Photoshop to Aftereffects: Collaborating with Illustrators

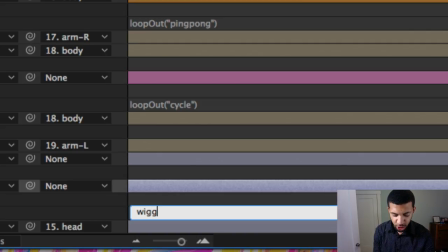[41:12]
It's wiggle, W-I-G-G-L-E. Oops, L-E. You put 2 parentheses like that, and then in them, the first number is the intensity of the wiggle, and the second number is by how many pixels.
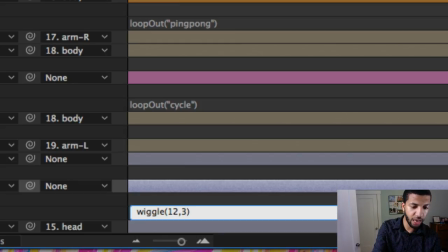[41:30]
So this is 12 wiggles per second by 3 pixels.
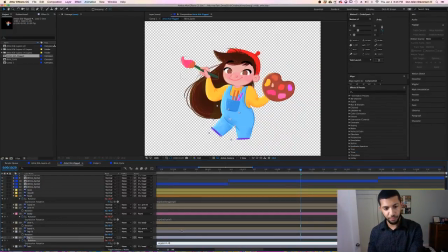[41:35]
So what it will look like if I zoom out and play it, it's going to look kind of chaotic, so be careful.
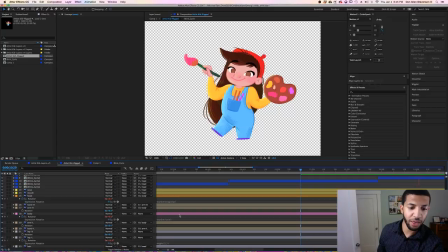[41:43]
Look at this. Now the leg looks like it's twitching because it's wiggling 12 times by about 3 degrees. That's chaotic. I don't want her leg twitching. So what we want to do, instead of 12 by 3, maybe it just wiggles 2 times a second
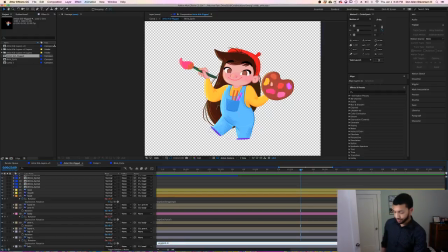[41:59]
by maybe, I don't know, 10 degrees? 10 degrees might be fine. Let's see. So here's 2 wiggles per second by 10 degrees on that foot. I actually kind of like that. Maybe we'll bring it down from 10 degrees to something like 8.
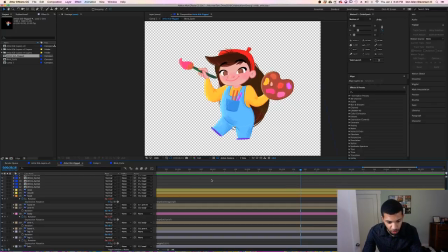[42:18]
8 degrees might be better. Oh, is that French? Oh no, that's Spanish. Valeu tejo que ir suceso y arguando otro video a vivo. Something about successful green out videos about life.
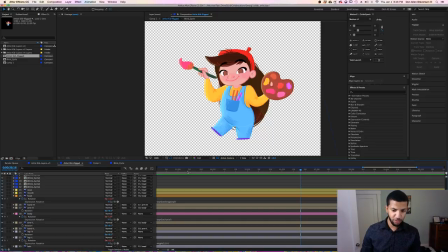[42:38]
I'm not good at reading in other languages, so I'm a very bad translator. I apologize for completely not understanding how to say that correctly. Let me just check on YouTube real quick. iPhone and laptop.
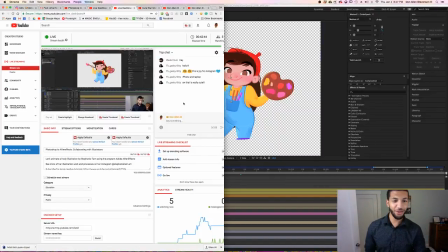[42:51]
Oh, that is really cute. Oh, yay! Thank you, Joy, the geeky kitty.
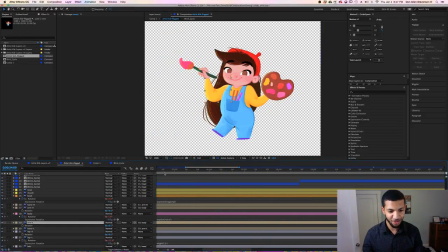[42:57]
All right, cool. Here we go. Here we go. Here we go. Now we have about 8 degrees of movement of the leg, and it kind of just kicks around. I like it. All right, time to animate the arms.
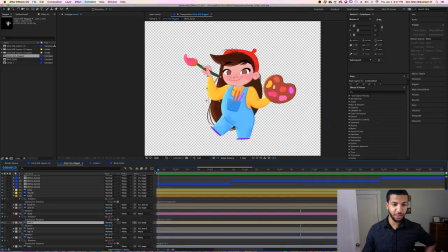[43:12]
The part that I think I'm excited to animate the most because it's the arms of the artist. We're going to animate them. So what we're going to do, we're going to collapse everything. I'm going to select all my layers and hit S twice.
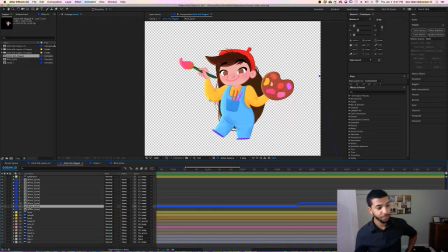[43:23]
That just squishes everything together. We got our blink cycles. That's cool. Don't need those right now. Let's go to the arms, the arm layers. So we got our arm left. Right? Yeah, we have our left arm.
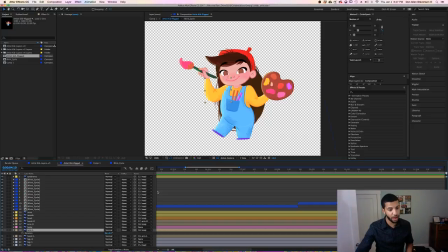[43:42]
And I'm just going to have this arm painting up and down, just kind of a pretty fluid movement. Maybe. I'm trying to think how she paints. I haven't seen Stephanie paint before. I wonder, does she paint more like soft strokes or more like aggressive? I don't know.
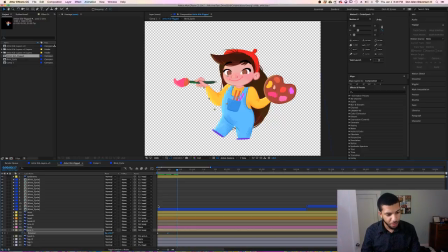[44:01]
I'm going to have to just guess. I'm gonna assume that they're kind of fluid strokes because when I look at her artwork, we can see a lot of really smooth lines.
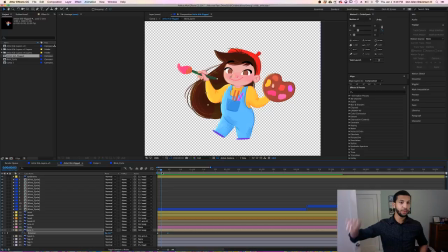[44:12]
So I'm guessing that her movements would have to mimic kind of smooth curves when she illustrates. So what that means on my end is I'm gonna expand the length of the arm movement so that the arm kind of slowly goes through a brush stroke.
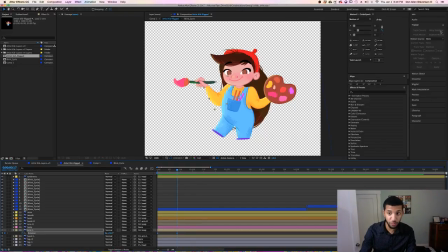[44:28]
And we're gonna ease those movements in by using our Motion 2 tool. So now if we just look at the right arm, it kind of just eases. Ooh, that was actually way too fast. Let me double that time. There we go. Look at that. Just that smooth stroke with the right hand.
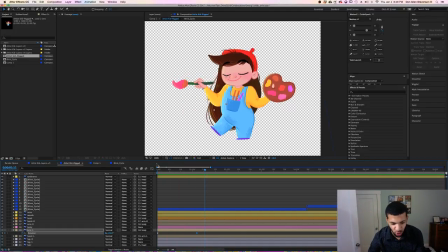[44:45]
So smooth. Oh, okay? Stephanie, the artist of this illustration, is live streaming on YouTube, on Instagram. So many social media channels. She says she illustrates smooth. So what we're gonna do with your arm, Stephanie, is we're gonna make your arm smooth.
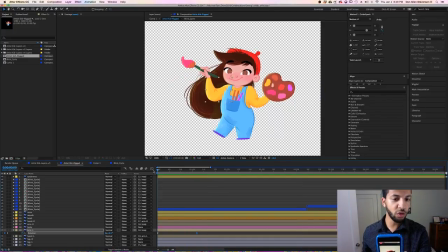[45:05]
This is what I mean by smooth. Smooth. And then what we're gonna also do is we're gonna make the rotation of the wrist be off
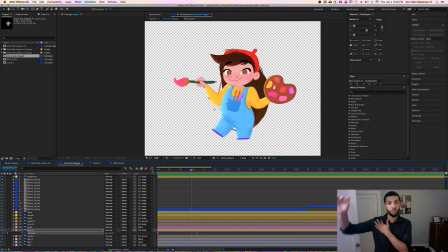[45:11]
time a little bit so that the arm moves and then the wrist moves.
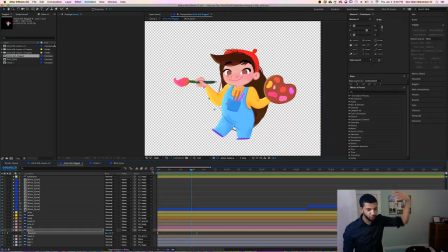[45:16]
This will make it look more realistic, because if you look at how my arm moves, I move my arm for, actually, depends on what you're doing. I think for this one, I'm gonna have her arm move first and then have the wrist follow. So let's kind of just get that movement there.
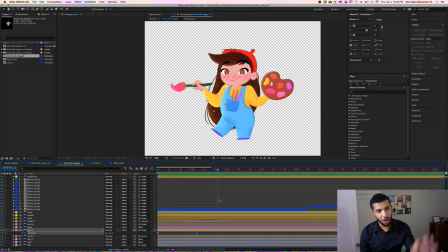[45:30]
That's a nice brush stroke down. Let's pause it there for a moment, and then we'll return it back up. So this one we'll just do with 2 keyframes, and we're gonna use, again, one of my favorite expressions inside of After Effects in JavaScript.
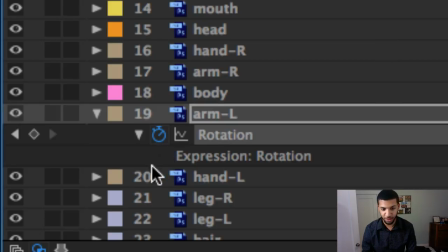[45:45]
It is that loop out expression. I gotta tell you, I use it like every day.
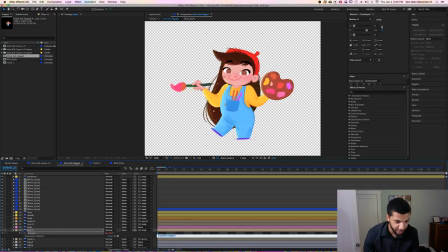[45:51]
I think I'm not even kidding about that. I think I use this every day.
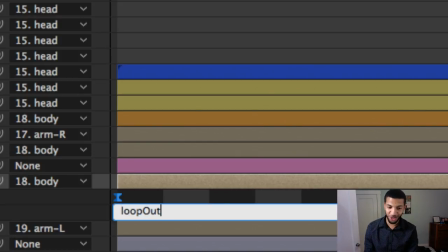[45:56]
Here's the expression, loop, capital O-U-T. Can't make it be lowercase. It will break your things. Loop out, and then we'll do, what's the word? Cycle? We want to cycle that? No, we want it to ping pong. So their arm goes up, and then it goes down, and then it goes up, and then it goes down.
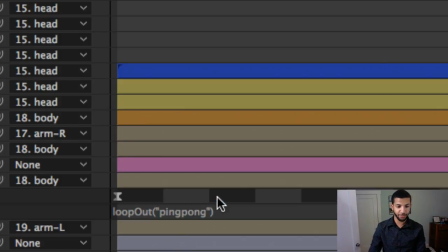[46:16]
So we'll go ping pong. There we go. Loop out, ping pong. Let's check this out now.
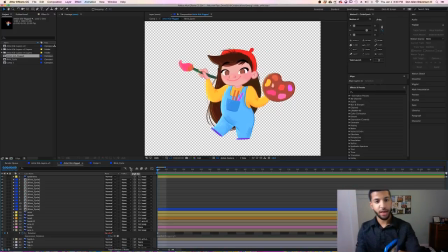[46:22]
Her arm slowly paints up strokes, down strokes, and it's continuous. So she's just painting along, doing her thing. Next, we're going to do is change the wrist rotation to match the arm movements while she's painting.
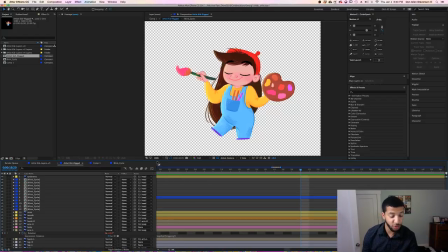[46:36]
So let us begin. Hello, Rohan. Oh, I do use Duik. Duik would be helpful here. However, Duik works best when you have completely vectorized images, meaning they only exist of data and not rasterized images with texture.
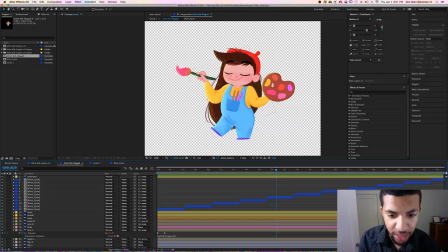[46:54]
Her brushstrokes have texture in them, which I love the style and look. However, this makes it difficult for Duik to bend without creating lots of chromatic errors and aliasing. I would have used Duik if the image was completely vectorized,
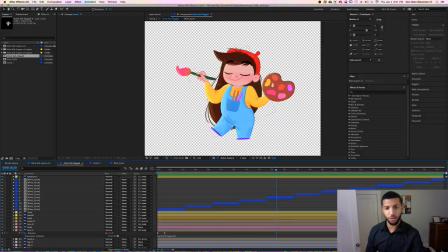[47:11]
but it's not, so I would rather just kind of animate most of it by hand. But Duik is a phenomenal tool though. I do use it a lot as well. But this one's just kind of fun to animate because there's just lots of colors. I don't know. I don't have a good reason. Okay, ping pong. Go to the wrist.
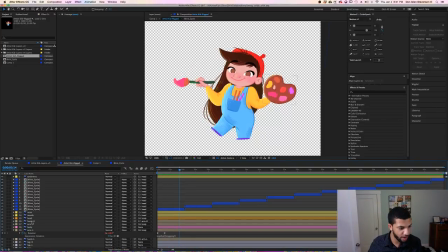[47:30]
That's her right hand. Right hand R. Nope, that's hand left. HL, there it is. With the hand left, we're going to offset the timing so that it happens maybe 2 or 3 frames later.
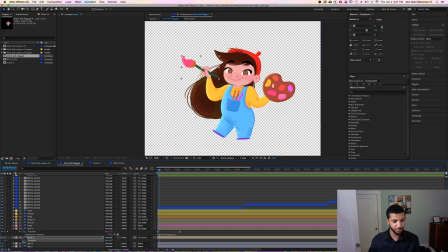[47:44]
We'll go to our rotation to hit R, and we're going to check our YouTube real quick.
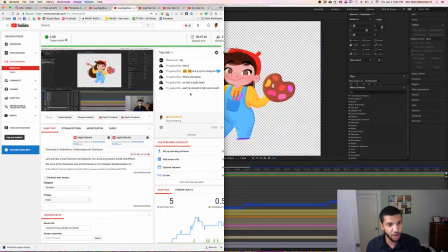[47:49]
Her artwork is light and smooth. The Geeky Kitty on YouTube says that Stephanie Tam's art is light and smooth.
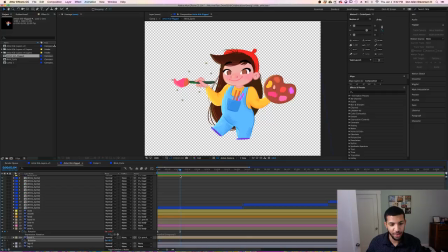[47:56]
There we go. You heard it, folks. The viewers know best. All right, so let's go to the rotation. I put 2 keyframes, just 2 keyframes. The first keyframe I'll leave. No, I'm not going to leave it. I'm going to rotate her wrist up a little bit.
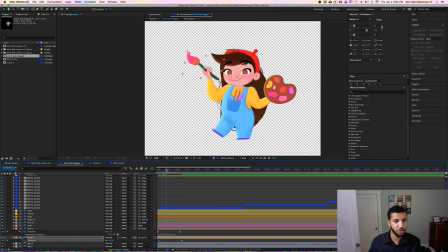[48:15]
And yeah, and then as her paint stroke goes down, I'm also going to rotate her wrist upwards a little bit, as if it's kind of like dragging along. And only once it passes, then I'll have the brush stroke come down afterwards.
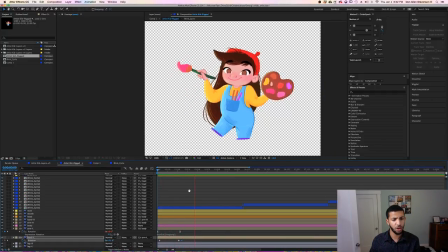[48:32]
So it looks something like this. Oh god, that was a really violent brush stroke. I don't want the wrist to like flick. Flicker the wrist. We want it to be a smooth swish and flick. And Guardium Leviosa. We just very swish.
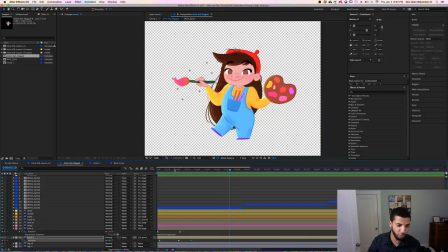[48:50]
There we go, and flick. There's no flick. We're not going to have your wrist flicking around, because then you get paint all over the place. We don't want that. Cool, so that's a nice little movement right there. The wrist, just taking a look at it one more time. We get this nice little movement of that wrist right here.
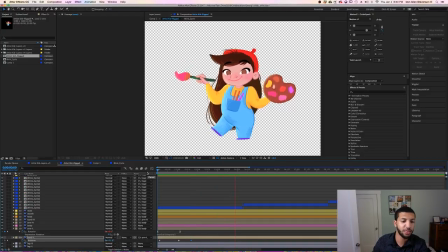[49:08]
Swish, and ta-da! Kind of get that movement. We will also loop the wrist. Yeah, I'm going to loop the wrist to that timing just because, I don't know. I like the wrist movement now.